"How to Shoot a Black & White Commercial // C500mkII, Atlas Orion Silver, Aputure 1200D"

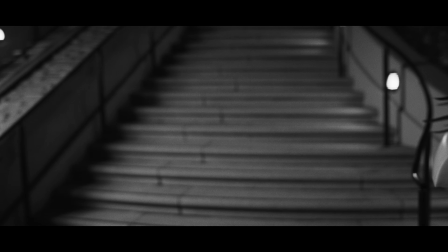8:24 From there, we headed over to the US Bank building, and that's when we were able to kind of take a breath. They let us go as long as we needed, and since we didn't have any company moves, we definitely took the time to sort of talk things over, and I got to be slightly more methodical with the light. That location is already pre-lit with some really nice architectural lights,
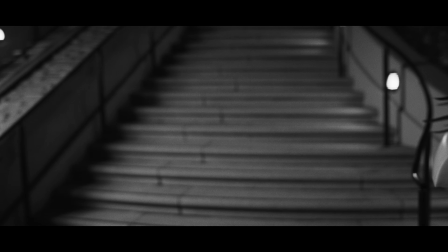8:42 especially in the bushes and the trees, so I knew that I just needed to add some sort of drama and shape. Luckily, I was on the scout where we checked out those steps, so I knew, you know, where I was going to put the lights and everything, and I knew I wanted a big shaft of light coming from where the actors were coming from.
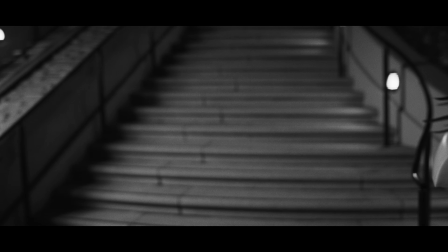9:01 So our 1200D came back to handle that, and then I placed a few of those Aputure MCs and the Godox M1 around the stairs to kind of add some pools of light to the stairs themselves, and also act as key lights for the actors to run through.
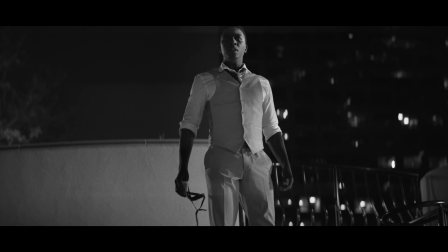9:18 At the end of the stairs, the Nanlite Aputure lantern combo was set up as a final true key light, so to speak,
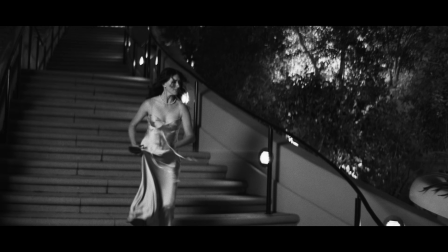9:24 diagonally opposite of the 1200D, so the camera would start and end shadow side of the talent on the move. It was also perfect for Abraham's close-up when he finds the shoe, and the shoe insert, for some reason particularly, we really loved the look of in black and white.
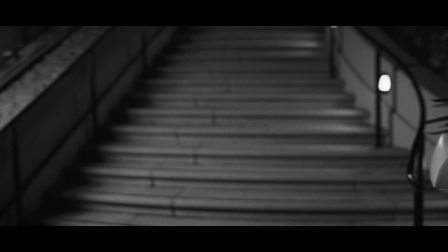9:40 Even in color, it looks good. But yeah, we just ran that stair sequence kind of over and over again. We ended up only using, 2 seconds of it, but we definitely covered the hell out of it. And that was kind of it for the first night. 3 locations and a handful of setups each, usually leaving the camera on the Steadicam just for the sake of speed, but sometimes handheld.
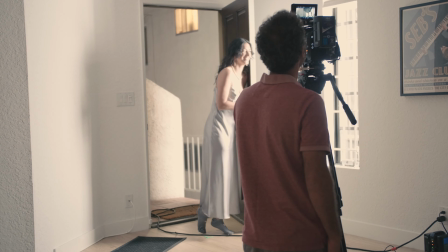9:59 We mostly favored the 40mm and the 65mm if my memory serves me correctly.
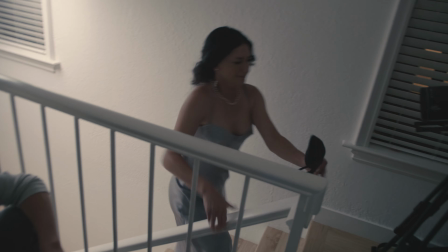10:06 So night 2 was a little easier. We shot at Nick's house, getting our heroes entering the house, running up the stairs, and then ending at the bathroom. Again, if you haven't seen the spec, you should probably see it now before this whole thing's ruined for you.
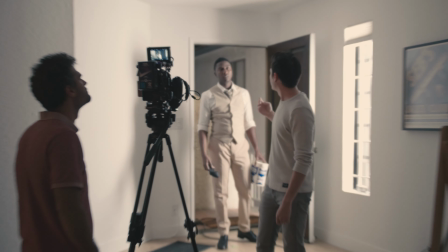10:20 Since this was supposed to be a more real section than the previous shots, it wasn't so stylized.
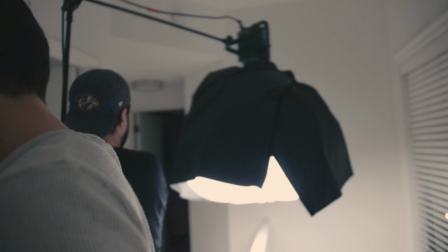10:26 We weren't trying to get too dramatic with the lighting, opting more for like simple light coming through the window at the front door,
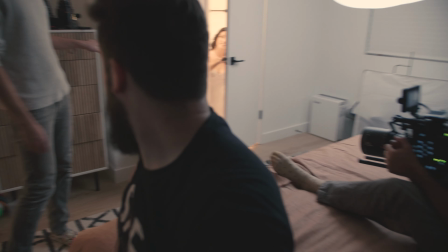10:33 again with the Nanlite Aputure lantern combo, and then placing that same light above the staircase skirted off from the walls. And that same light was the one lighting Abraham as he sits down next to the bathroom door, just acting as it was likely a floor lamp or something like that.
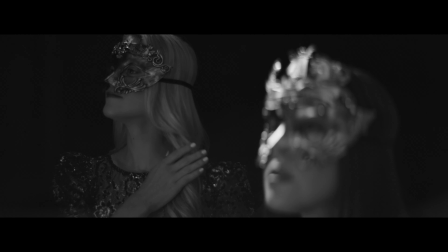10:49 And all those setups were intended to be pretty realistic. As I mentioned before, we were aiming to set the ad up like one of those weird perfume ads,
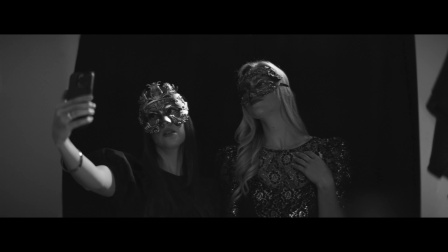10:57 which meant that we actually had filmed a scene with some partygoers, quote unquote, in what was supposed to be a bar bathroom or something similar, getting ready for the night. But we had to cut that due to time, which sucked. That setup was supposed to be really stylized and actually took the most work of any of our shots. So I figure I'll show it here and then I'll talk about it because it did take effort and it looks really dope. If you've ever had to shoot a scene in a bathroom, you'll know just how annoying it can be. They're really small. There's nowhere to put your lights usually. They're hard to make look interesting, and oftentimes they're just plain white walls. And on top of that, like, there's a big old mirror in there, making it so your angles are super compromised.
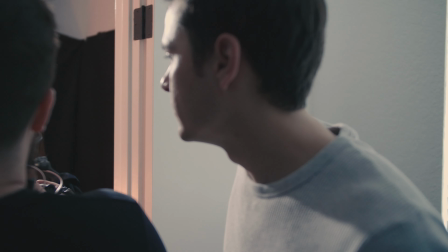11:38 I hate shooting bathrooms, but for some reason everyone's like, and then we go to the bathroom.
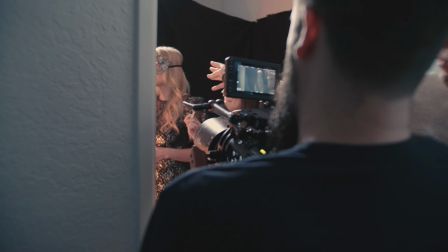11:43 Don't like it.
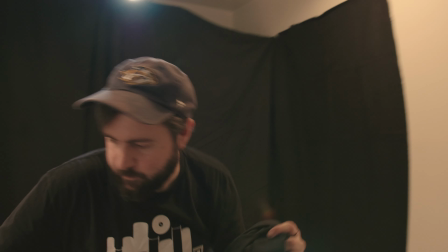11:44 I'll spare you the details of our sort of attempts and iteration and failures to make what we had work.
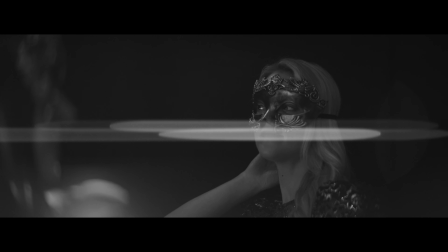11:52 But in the end, we straight up covered all the walls with Duvetine with a C-stand holding a bolt of it vertically so we could hide a stand with our light on it,
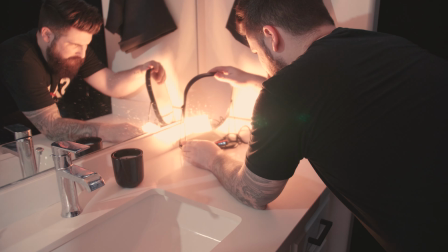12:00 which again was backlighting the subjects and also reflecting into the mirror a bit so they got some level on their faces. We also added another Aputure MC in the candle holder mirror combo thing,
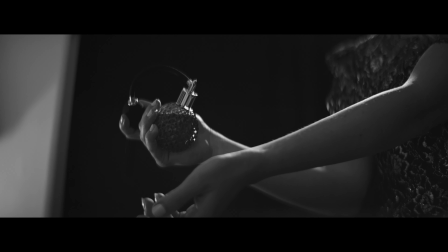12:14 sort of next to the sink, which flickered into their faces, which looked really good.
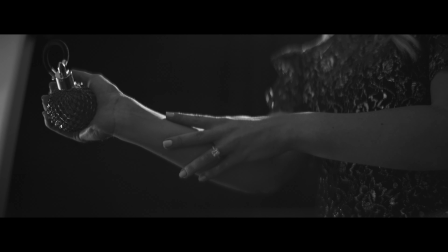12:19 This scene was supposed to be kind of to set up the party that Steph was leaving at the beginning of the ad, and sort of set that red herring that it was an ad for perfume.